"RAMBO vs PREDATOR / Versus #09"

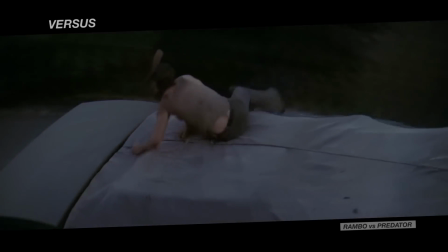[4:08]
Un film aussi efficace que réflexif, un film qui va devenir un modèle du genre, mais dont les successeurs vont vite oublier l'aspect politique pour n'en reprendre que l'action débridée.
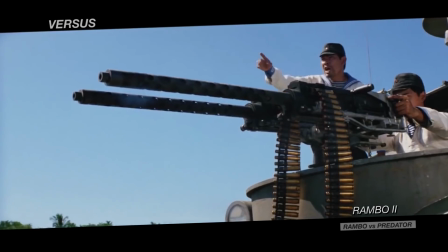[4:18]
Exemple parfait, Rambo 2, qui met de côté les ambiguïtés du premier opus pour devenir un des symboles du cinéma des années 80,
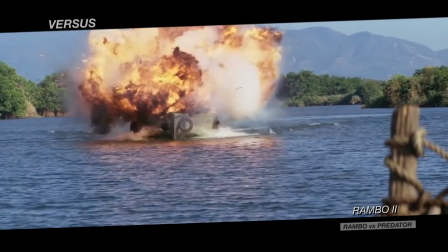[4:24]
avec un héros passant du statut de victime à celui de vengeur.
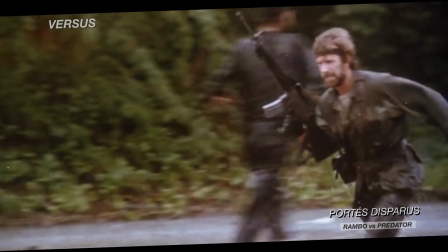[4:28]
Pour le pire et pour le meilleur, Rambo est donc à l'origine d'un nouveau type de cinéma, le film d'action total, qui sera dominant dans les années 80.
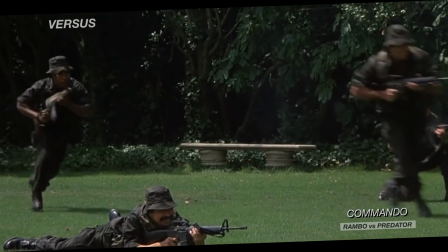[4:36]
Les productions s'enchaînent et les succès sont au rendez-vous.
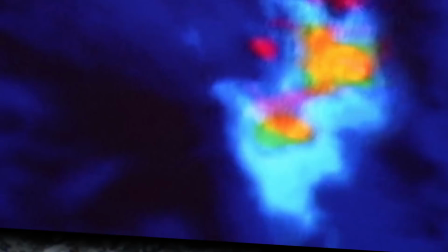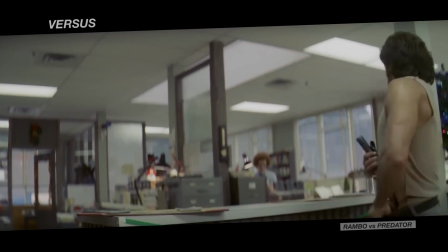[4:44]
Avec Sylvester Stallone, l'autre star de l'époque est évidemment Arnold Schwarzenegger.
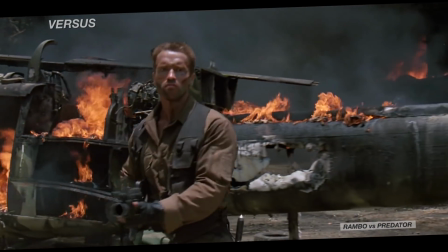[4:49]
Rivaux sur grand écran, souvent mis dans le même sac, les deux acteurs ont pourtant un parcours bien différent au sein du cinéma d'action.
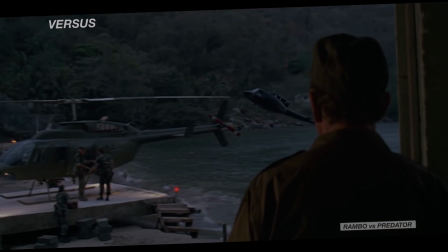[4:58]
quand, en 1987, Predator débarque sur les écrans, le public connaît désormais par cœur le genre et,
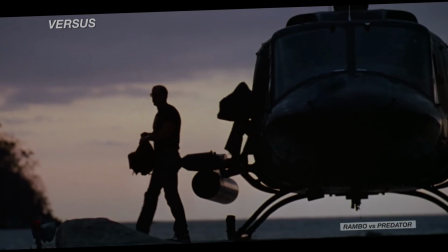[5:04]
à première vue, ce nouveau film s'inscrit complètement dans les codes de la période. De manière presque caricaturale même, dans les premières minutes.
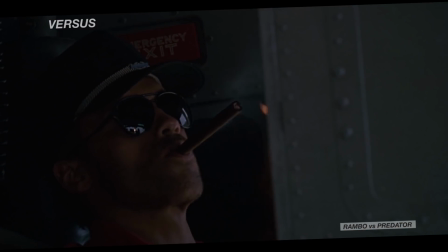[5:11]
Musique, dialogue, posture virile, on a le droit à un enchaînement d'archétypes qui confine presque à la comédie.
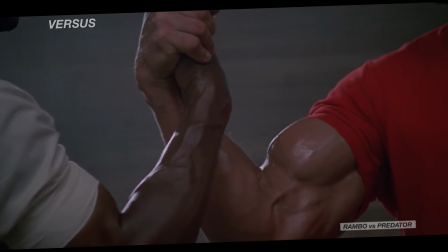[5:17] You son of a bitch.
Commando est passé par là 2 ans avant, tellement hypertrophié qu'il marque l'apogée quasi parodique du genre.
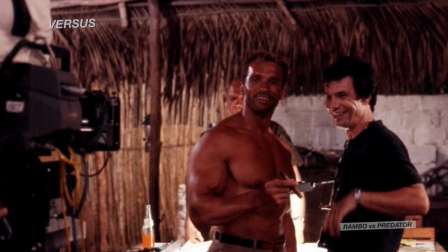[5:28]
John McTiernan, dont c'est le premier gros film, en a bien conscience et ne va pas se contenter de surfer sur ces conventions faciles.
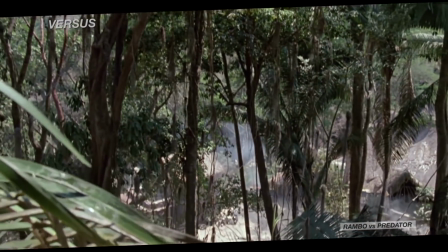[5:34]
Seule une scène répond aux stéréotypes des années 80, celle de l'attaque du village de guérilleros.
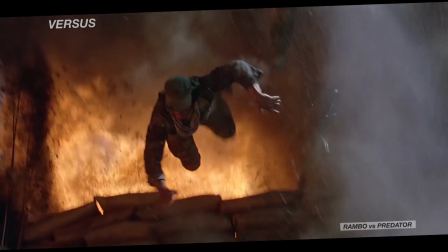[5:40]
Une séquence explosive, typique de l'époque, qui n'a d'ailleurs pas été tournée par John McTiernan, mais par la deuxième équipe.
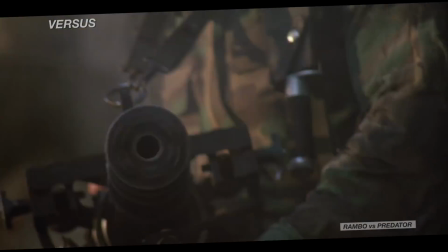[5:46]
La réalisation plate et le montage cut tranchent d'ailleurs clairement avec le style du reste du film.
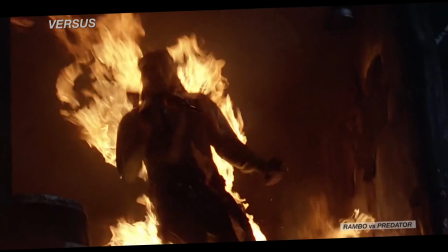[5:51]
Comme si les producteurs avaient imposé cette scène pour ajouter un peu d'action à la première partie de Predator et le rapprocher ainsi des productions standards de la période.
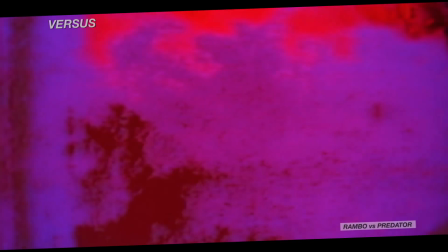[6:00]
Car pour le reste, le film est d'une toute autre ambition.
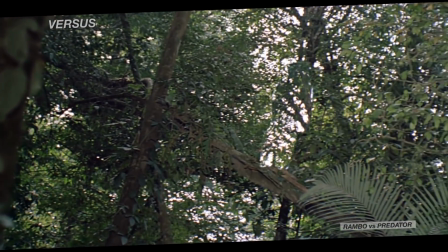[6:05]
John McTiernan va réussir à s'approprier un pitch qui aurait pu donner une série B décérébrée totalement dans les canons de l'époque.
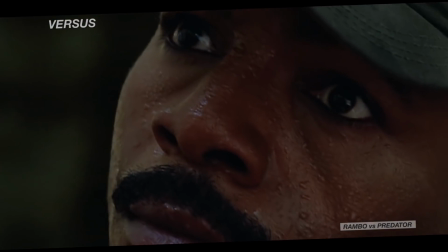[6:12]
Loin d'une réalisation anonyme qui est la norme dans ce type de film,
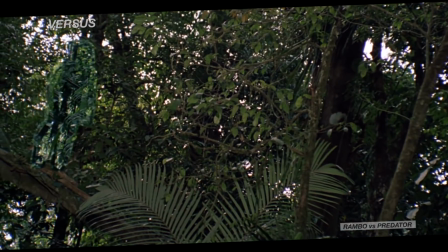[6:16]
il fait de la principale contrainte du projet l'invisibilité d'un prédateur caméléon, le moteur de sa mise en scène.
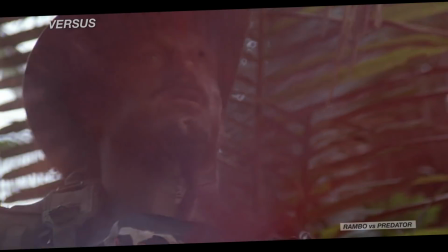[6:23]
Les premières scènes d'attaque sont rapides, très elliptiques, voire hors champ. Il ne reste alors plus que la jungle à filmer avec les personnages au milieu.
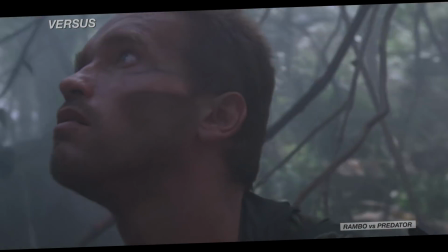[6:31]
Plus que l'action, c'est donc le regard qui devient l'élément central du film, une constante chez le réalisateur.
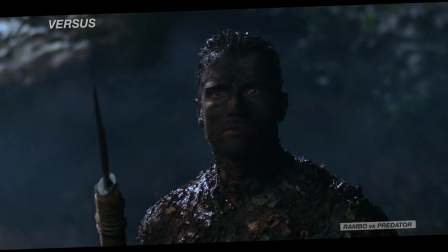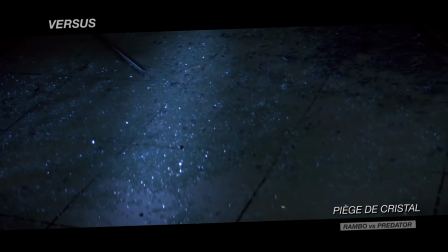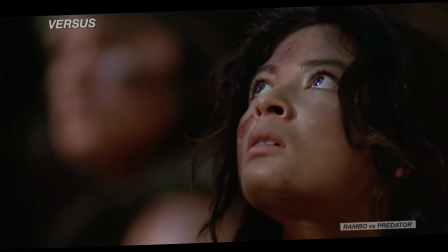[6:49]
L'attente devient un des principaux enjeux du film, avec des personnages essayant sans cesse de distinguer la menace,
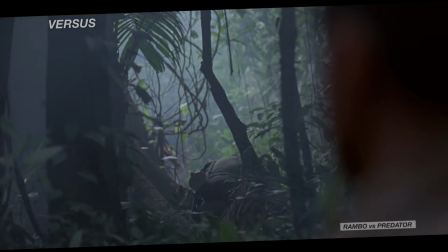[6:55]
et la caméra très mobile réussit à la transformer en véritable suspense, en jouant sur les échelles,
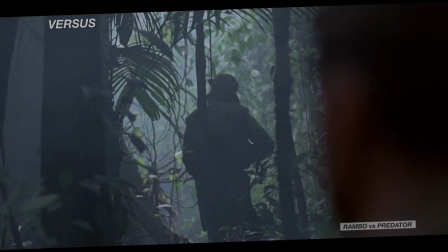[7:01]
les entrées de champ ou les reports de points.
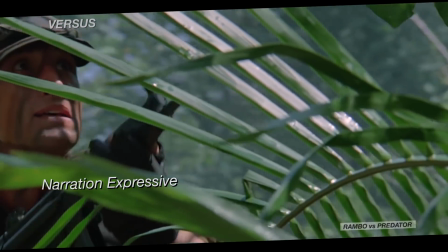[7:05]
John McTiernan définit sa narration comme étant « expressive » dans le sens où c'est la caméra qui assure la narration de façon active.
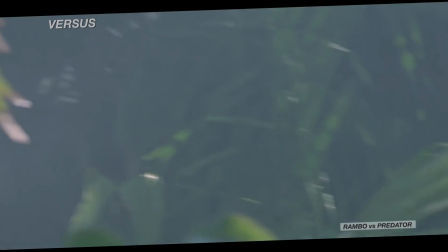[7:13]
L'immersion est alors totale, viscérale.
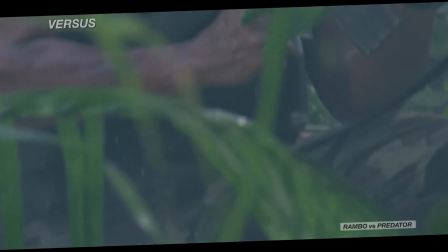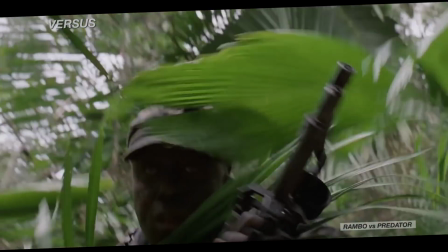[7:21]
Le réalisateur joue ainsi subtilement avec la commande initiale, répondant aux attentes de ses producteurs, de manière absurde parfois,
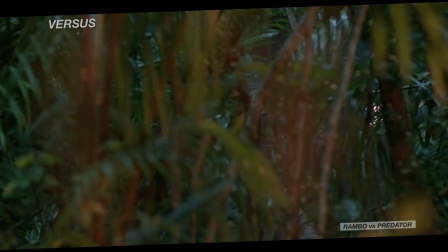[7:28]
quand ses héros détruisent un pan entier de forêt sans toucher leur adversaire, tout en créant une expérience sensorielle forte,
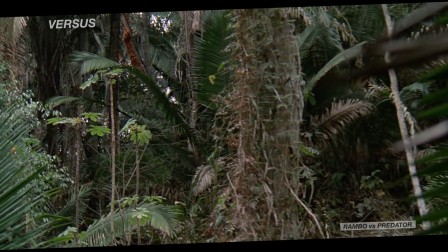[7:34]
parfois à la limite de l'expérimental.
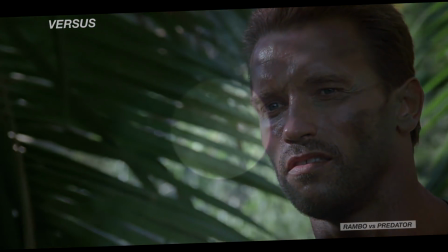[7:41]
Predator est ainsi une véritable épure d'un genre, le film d'action 80s, qui arrive à la fin de son âge d'or.
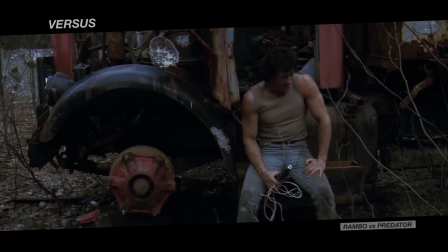[7:48]
Si Rambo est politique, Predator est donc lui sensitif.
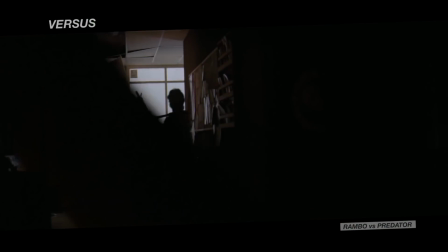[7:51]
Mais en plus d'un goût partagé pour les gros flingues, les deux films travaillent également la même thématique, le retour de l'homme à la sauvagerie.
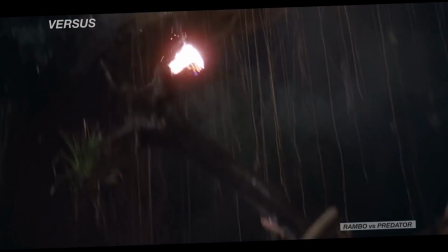[8:05]
Rambo et Predator se concluent sur des scènes emblématiques de leurs ambitions respectives.
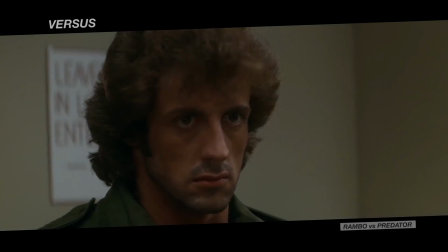[8:13]
Brisé par les tortures, Rambo ne peut désormais vivre qu'en suivant ses instincts, de survie notamment, complètement inadapté à une société qui le rejette.
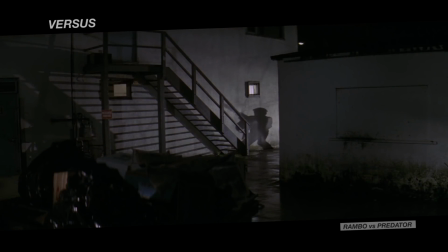[8:21]
En une scène, montrant un soldat surarmé faisant feu dans une petite ville américaine anonyme, le discours est posé.
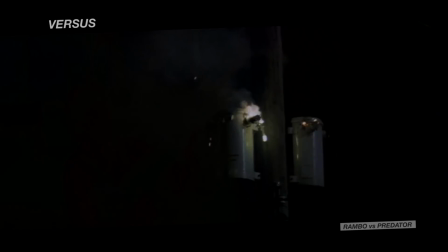[8:28]
Le film confronte l'Amérique soi-disant civilisée à sa part bestiale. Une part bestiale qu'elle a créée, mais qu'elle refuse de reconnaître.
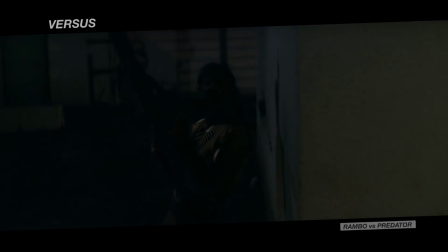[8:35]
Le constat est implacable.
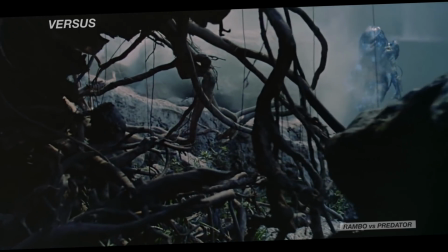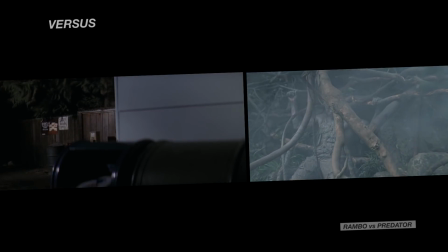[8:42]
Si John Rambo finit avec tout un arsenal à sa disposition, Dutch doit lui abandonner toutes ses armes pour survivre.
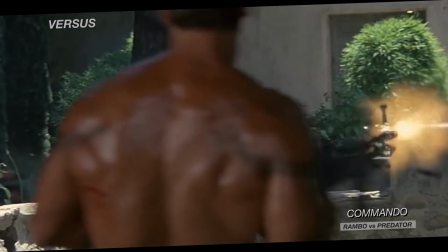[8:48]
Le film d'action des années 80 regorge d'armes à feu, de technologies, de moteurs,
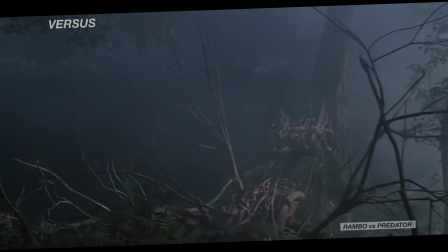[8:53]
et Predator se dépouille de tous ses artifices pour se conclure dans une ambiance quasi préhistorique.
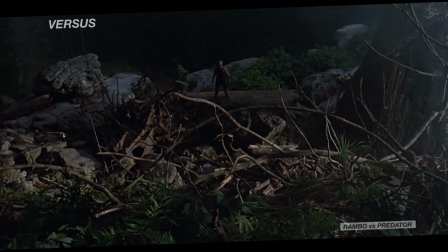[8:58]
Les couleurs se désaturent, la brume crée une ambiance mortifère, et Schwarzenegger revient à un état primaire pour affronter son antagoniste.
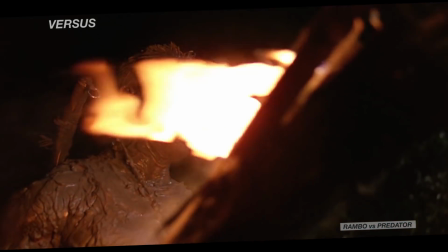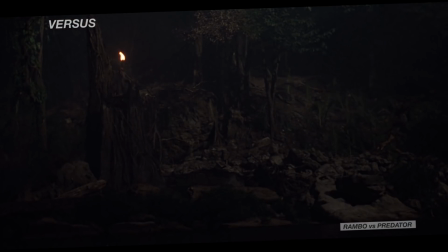[9:14]
Si le retour à la bestialité permet au personnage de survivre dans les deux histoires, elle n'y a pas la même valeur.
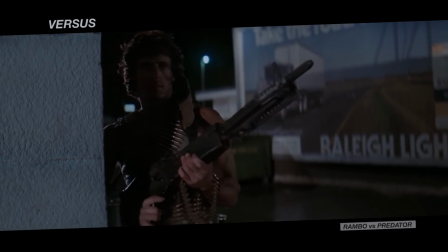[9:20]
Elle est un fardeau dans Rambo quand la sauvagerie se confronte à la civilisation.
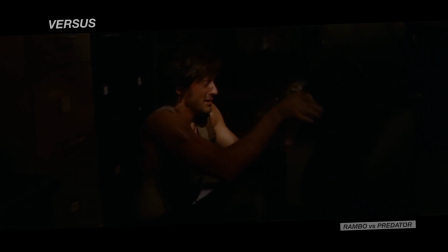[9:24]
La dimension politique du film fait du surhomme qui est devenu John Rambo un barbare, un paria, un être en décalage avec son époque.
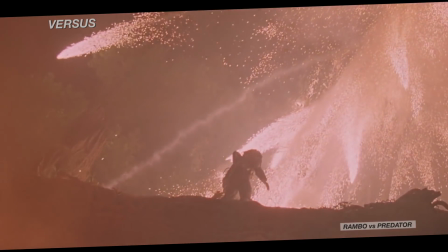[9:36]
Predator préfère lui entrer de plein pied dans la mythologie.
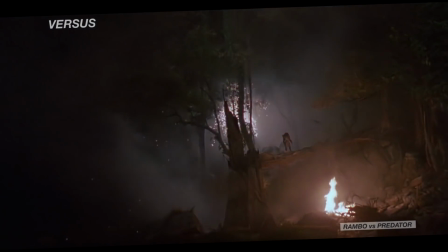[9:40]
L'affrontement final est construit comme un duel hors du temps, entre un homme et un demi-dieu, et se rapproche plus d'un grand mythe ancestral que d'un simple climax de film d'action.
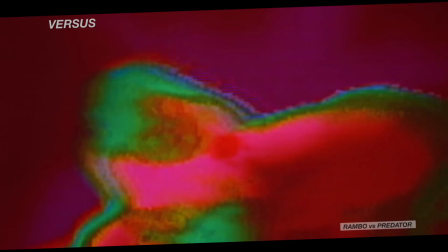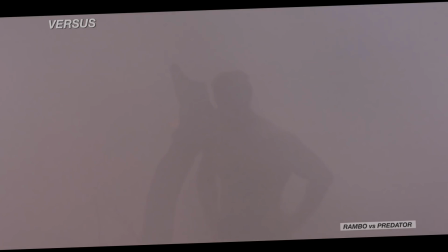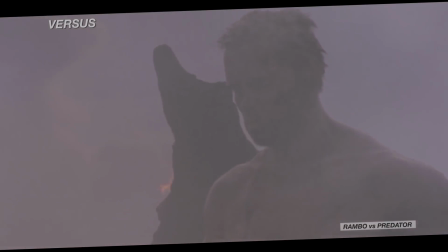[10:03]
Dans Predator, le héros devenu surhomme touche quasiment au divin, alors qu'il est ramené à sa simple humanité dans Rambo.
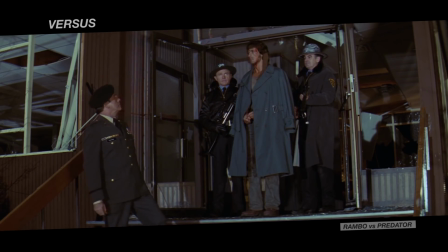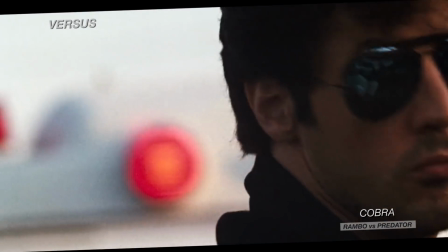[10:16]
Cette opposition est au cœur des filmographies de Sylvester Stallone et Arnold Schwarzenegger.
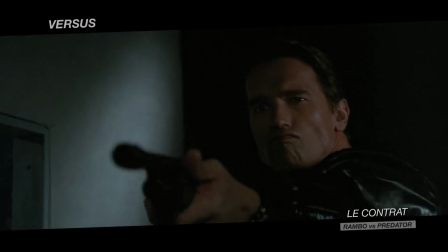[10:21]
Leur carrière se recoupe sur de nombreux films, certains films d'action sont interchangeables, ils sont tous les deux passés par la comédie ou ont joué de leur image.
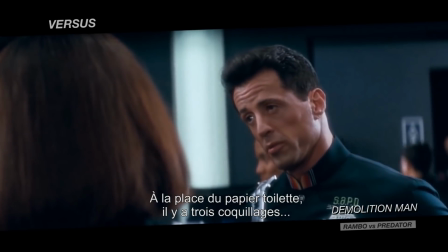[10:29] The place where you're supposed to have the toilet paper, you got this little shelf with three seashells on it.
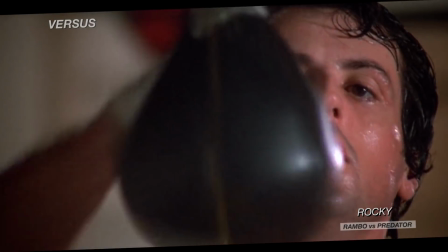[10:35] He doesn't know how to use the three seashells.
Mais si l'on se concentre sur leur rôle véritablement emblématique, la différence est forte.
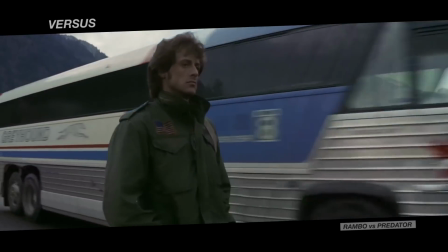[10:44]
Conan est le Terminator pour l'un, Rocky Balboa et John Rambo pour l'autre. Stallone a créé son image en interprétant des rôles de prolo.
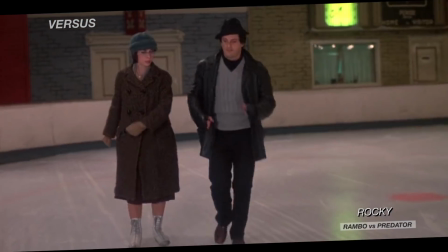[10:51]
Des personnages au destin certes hors du commun, mais bien ancrés dans la réalité.
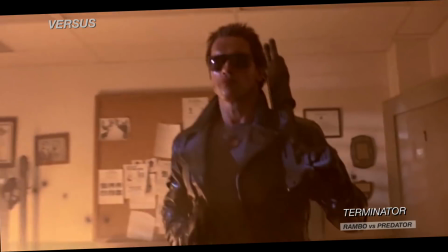[10:55]
Schwarzenegger a lui explosé en campant des personnages hors normes, voire même des demi-dieux.
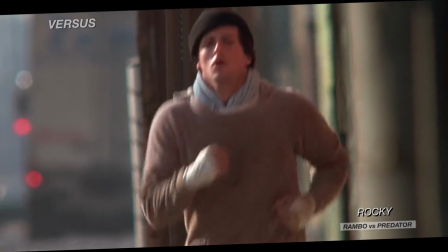[11:02]
Acteur mais aussi scénariste et réalisateur, Stallone s'est construit seul, en travaillant avec humanité, ses personnages emblématiques sur plusieurs décennies,
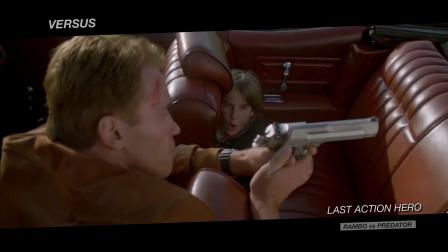[11:10]
alors que Schwarzenegger, artiste sans doute moins complet, a eu l'intelligence de se mettre entre les mains de grands réalisateurs aux univers forts.
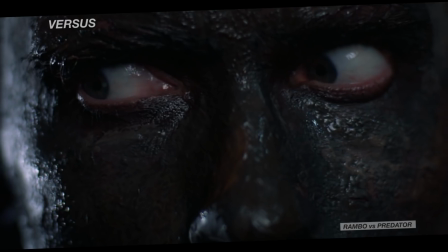[11:18]
John Milius, James Cameron, Paul Verhoeven ou John McTiernan ont su utiliser son physique et transcender son image d'acteur. Difficile de mettre les deux comédiens dans le même sac.
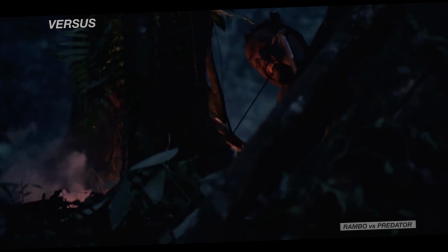[11:29]
Leurs carrières sont bien plus différentes de ce qu'on pourrait s'imaginer à première vue, et Predator et Rambo, sur un sujet identique, en font clairement la démonstration.